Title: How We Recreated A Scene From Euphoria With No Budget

In today's video, we're going to be talking about how and why we recreated the opening of Euphoria season 2, episode 5, the thoughts that went into it, and some of the things that we did, lessons learned, and yeah, a lot of things. So, the first thing is first is why did we do it? So, when I went to film school, our goal was always to make films. Our desire was to use everything that we learned and use it. So, this was an opportunity for all of us to explore where we were in terms of skills. And back then, we hadn't started our writing classes as of yet. So what we decided to do was to find a script and just remake it. So we went through the process of casting. I believe we cast for these roles. We had people do self tapes and auditions for stuff like that. I wasn't really involved. They involved me as a director. Like my main thing was always to be a DOP, but they involved me as a director because a lot of people want to be DOPs, which is fine. Like for me, I just say I'm a filmmaker. So I had choices, and then why I chose this script was the challenge. And I'm someone who likes working with actors, but in scenes that have a lot of tonal changes. And I feel like this is it's interesting and it's hard at the same time because I didn't write it. Usually, most of my shorts are written directed by me, and I know the characters, their motivations, and things like that. Whereas in this instance, I didn't know, and I had to interpret stuff. And I know that it's a big show, but I haven't watched Euphoria. Like I at this point, I hadn't watched it, so I had seen memes and stuff like that, and I knew Zendaya acted in it, but I wasn't quite knowledgeable a lot about it.
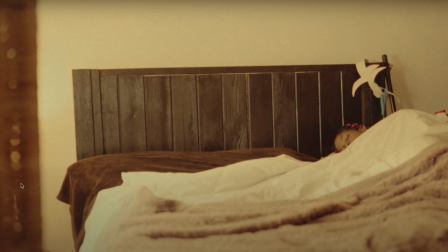1:49 I did some research just to try and find and see if we could come up with the tone and not go far from it. So for the opening scene, the room dictated really what we could do. So in this room, when you see this bed is elevated from the ground.
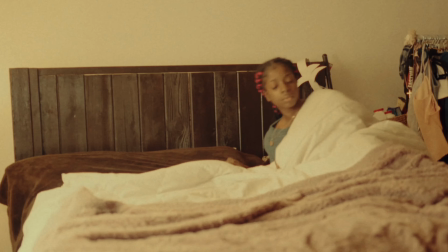2:07 So you didn't have a lot of space where you could put a camera on a tripod. And even if you wanted to do handheld in this room,
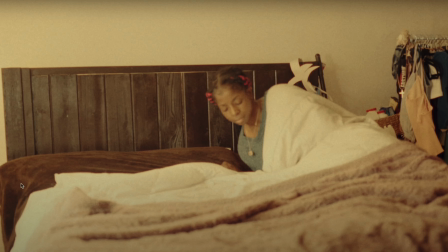2:15 it was almost impossible because there was no space and then there was no else to put the crew, like the sound guy and stuff like that. So we ended up going in a corner and the camera is on a slider. So I asked him to start out of frame and sort of pan because other characters would walk in.
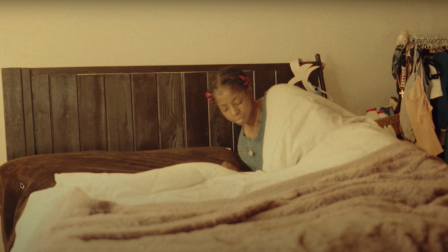2:32 Um, and then in the edit, what happened was, so in this instance,
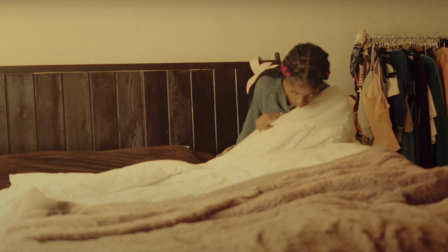2:39 because back then we hadn't learned how to manually focus the camera,
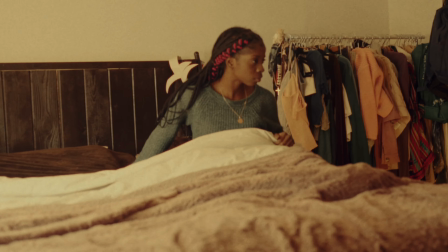2:44 what happened was he was using autofocus.
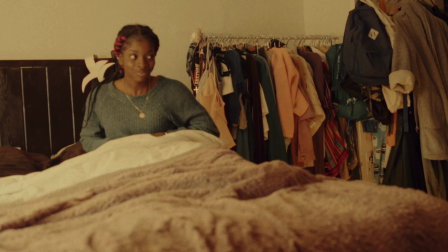2:48 So because this is on a Sigma lens, one of the challenges with autofocus, and in this case,
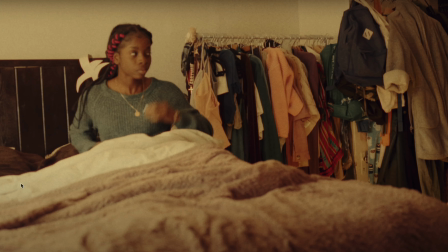2:53 if you see the camera is not focused on the girl, it was focusing, I'm probably assuming, on the clothes or someplace. So there was a lot of soft focus.
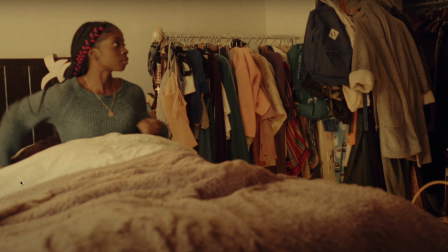3:03 But then for me, the performance was way better than in the ones that we got good focus.
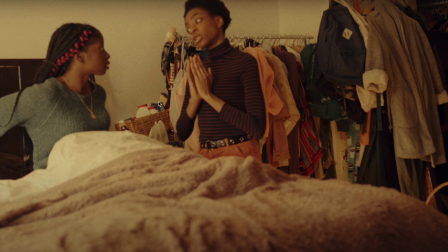3:09 And in terms of framing, you will see this in a lot of stuff that I shoot and in a lot of stuff that I direct,
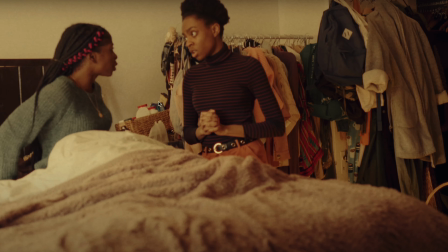3:18 how I like to frame.
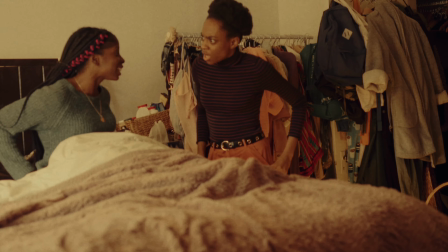3:20 So one of the challenges that I have here is basically because of the bed's height and how I think high the tripod,
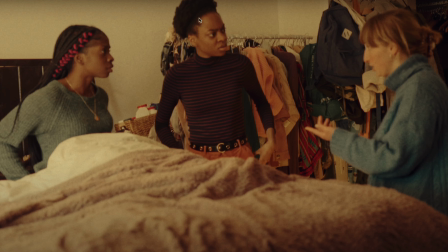3:28 because we didn't want to show the seat. So in this, it's a lot of challenges that we had to contend with. But one of the things that I like with this framing is how you see we called a rose. Just we wanted to confuse the actors so that they don't know that we are remaking Euphoria.
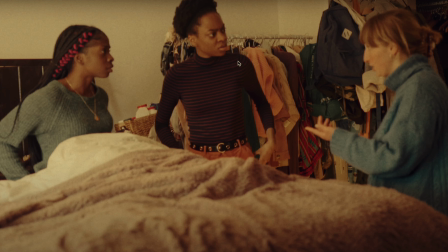3:45 Um, but one of the way that I like to set up when I have three actors is to have them form a triangle and then we point at the main focus, at the main character. And then through the eye line, we're able to show who we're paying attention to.
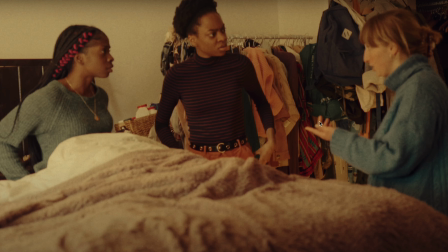3:58 So in this instance, mom characters whom we are focused on as the characters, but our eyes as an audience goes towards Rose.
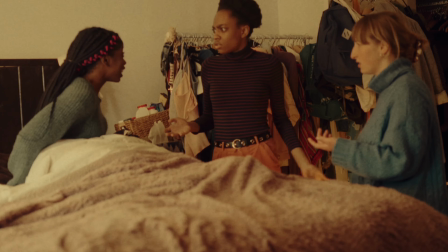4:07 But then the challenge that I had with this in the edit was the focus. So right now I don't even know where the focus is.
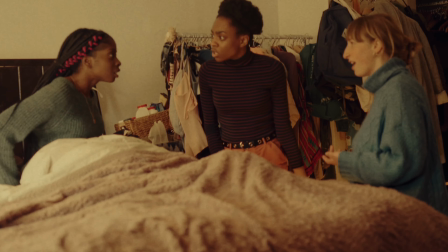4:13 It feels like it's on the clothes, really. The choices.
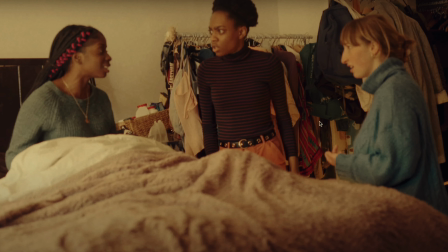4:18 So this was more of the actors that were available. So in order to find an actor to play mom, we are a bunch of students, and for us to ask elderly actors and be like, "Hey, can you be available for this thing? It's for free. We are remaking Euphoria. It's not gonna go anywhere. It might even be taken down on YouTube." That's an impossible task to do. But it worked out. And in these days, we really didn't have a lot of production design, so we were actually lucky just to get a room that sort of is similar to the situation that happens in the actual episode of Euphoria. And then you have this scene where we walk out.
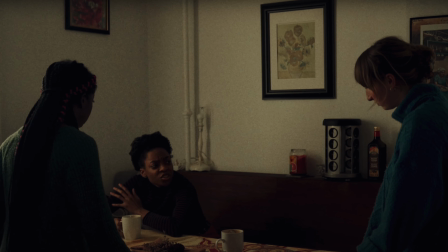4:55 So In the original episode, she walks into a bedroom, but we didn't have access to that, so we were just looking at different spaces that we had at the house, and this was one of them, and this worked out for me as well. So like once again, I have three actors.
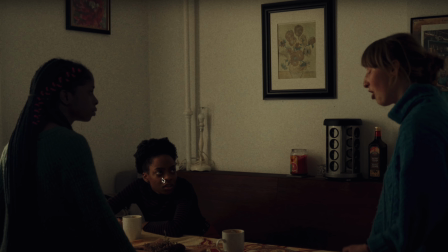5:11 I like to form triangles, but in this one, I would have squished them more into where this cup is, because that's just how I'll do it in terms of the triangle. Because I still want us to have leading lines to the main character, but have the eye lines dictate where we look at, and just have that feel. Like in terms of production design, it's funny how this actually sort of worked out for us. And then at this point in time, we had I think at school we had just learned about. So at this point, in my school, we had just learned about
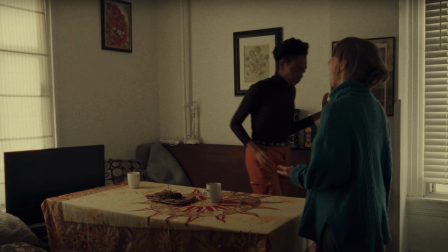5:47 blocking and having your characters move and giving them specific directions just to narrate the story.
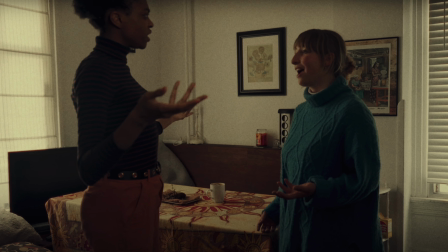5:52 So you find that I told her to walk and then come here to retake the place that her sister was standing, but this makes the character more powerful, right?
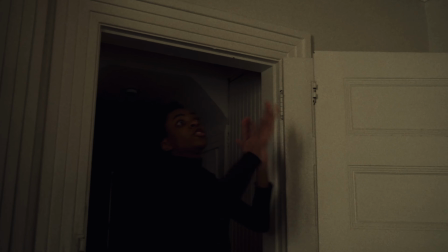6:04 So now she's closer to camera, she's bigger in frame, and that was the idea.
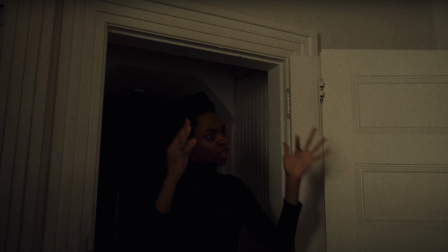6:08 And then at this point, she takes over the whole frame. It becomes about her. We've separated her from her mom, which is something that they also do in the real episode with Zendaya's character, where a lot of it is on faces. So in terms of this, we couldn't really do that just because of the room, and also in Euphoria, it's a stage, right? So everything is shot on stage, so they can do more in terms of camera movement, but not really us.
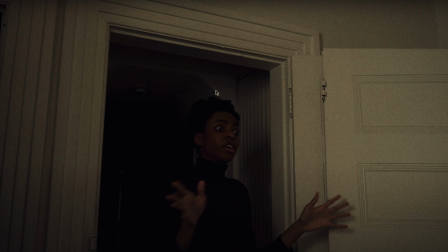6:43 And then one of my quirks is we didn't have lights in this space. For some, I think if you put lights, you would see them, and then we didn't want to use this house light because it was way too warm.
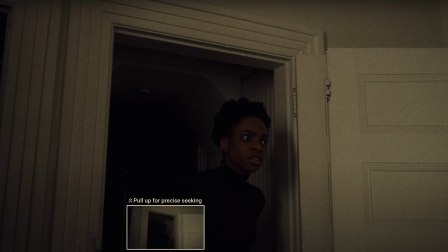6:55 But then, what can you do?
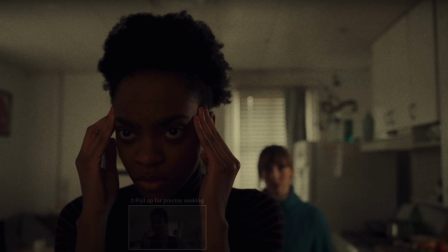6:58 And if you've ever heard of script supervisors, one of the main things that they're important for is
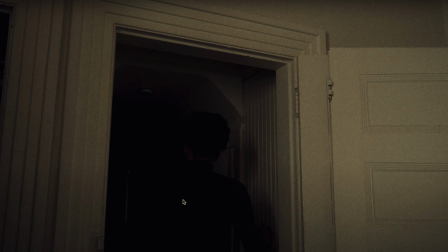7:07 in the edit, because I have to cut from this scene to when she turns around.
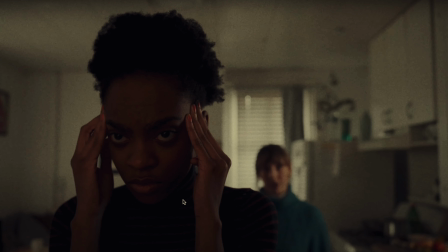7:12 And this is something that I learned, that I need coverage of a lot of these things. We didn't have coverage. So her hands are down, and then on the turnaround, her hands are up. So it's like, damn, how do you make that cut? But it was a learning moment. In this, the mom speaks to her, and I wanted to show the change in the character.
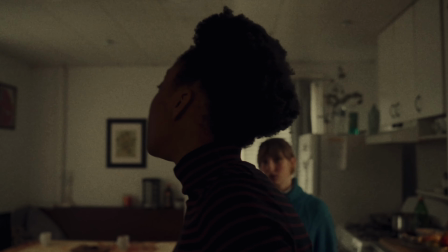7:31 So how she goes from having it all and for her realizing what just happened,
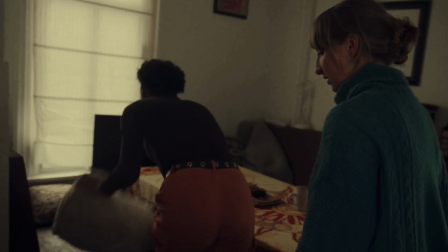7:36 which is the same thing that happens with Zendaya's character when the same thing happens.
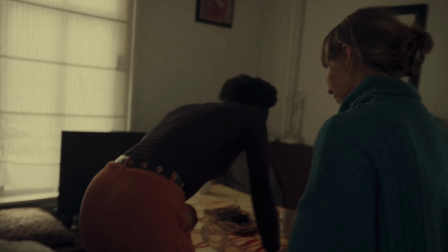7:42 So one of the other things, I think this, I've started having handout show that shakiness,
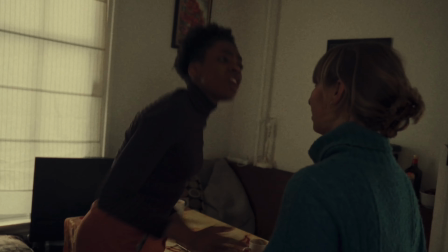7:47 and we just showing that we are not in long and a normal stance.
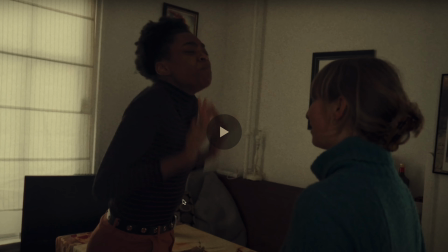7:51 And the DOP at this time, he suggested doing a Dutch angle just to create that feeling.
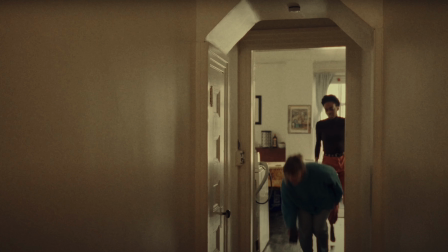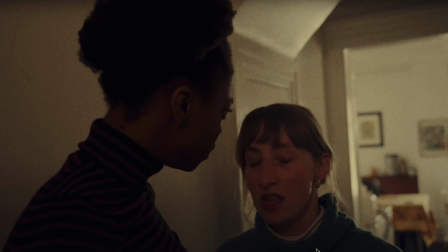8:08 And then for all this stuff, we were now just on handheld just to mimic Euphoria, because we are shooting Euphoria.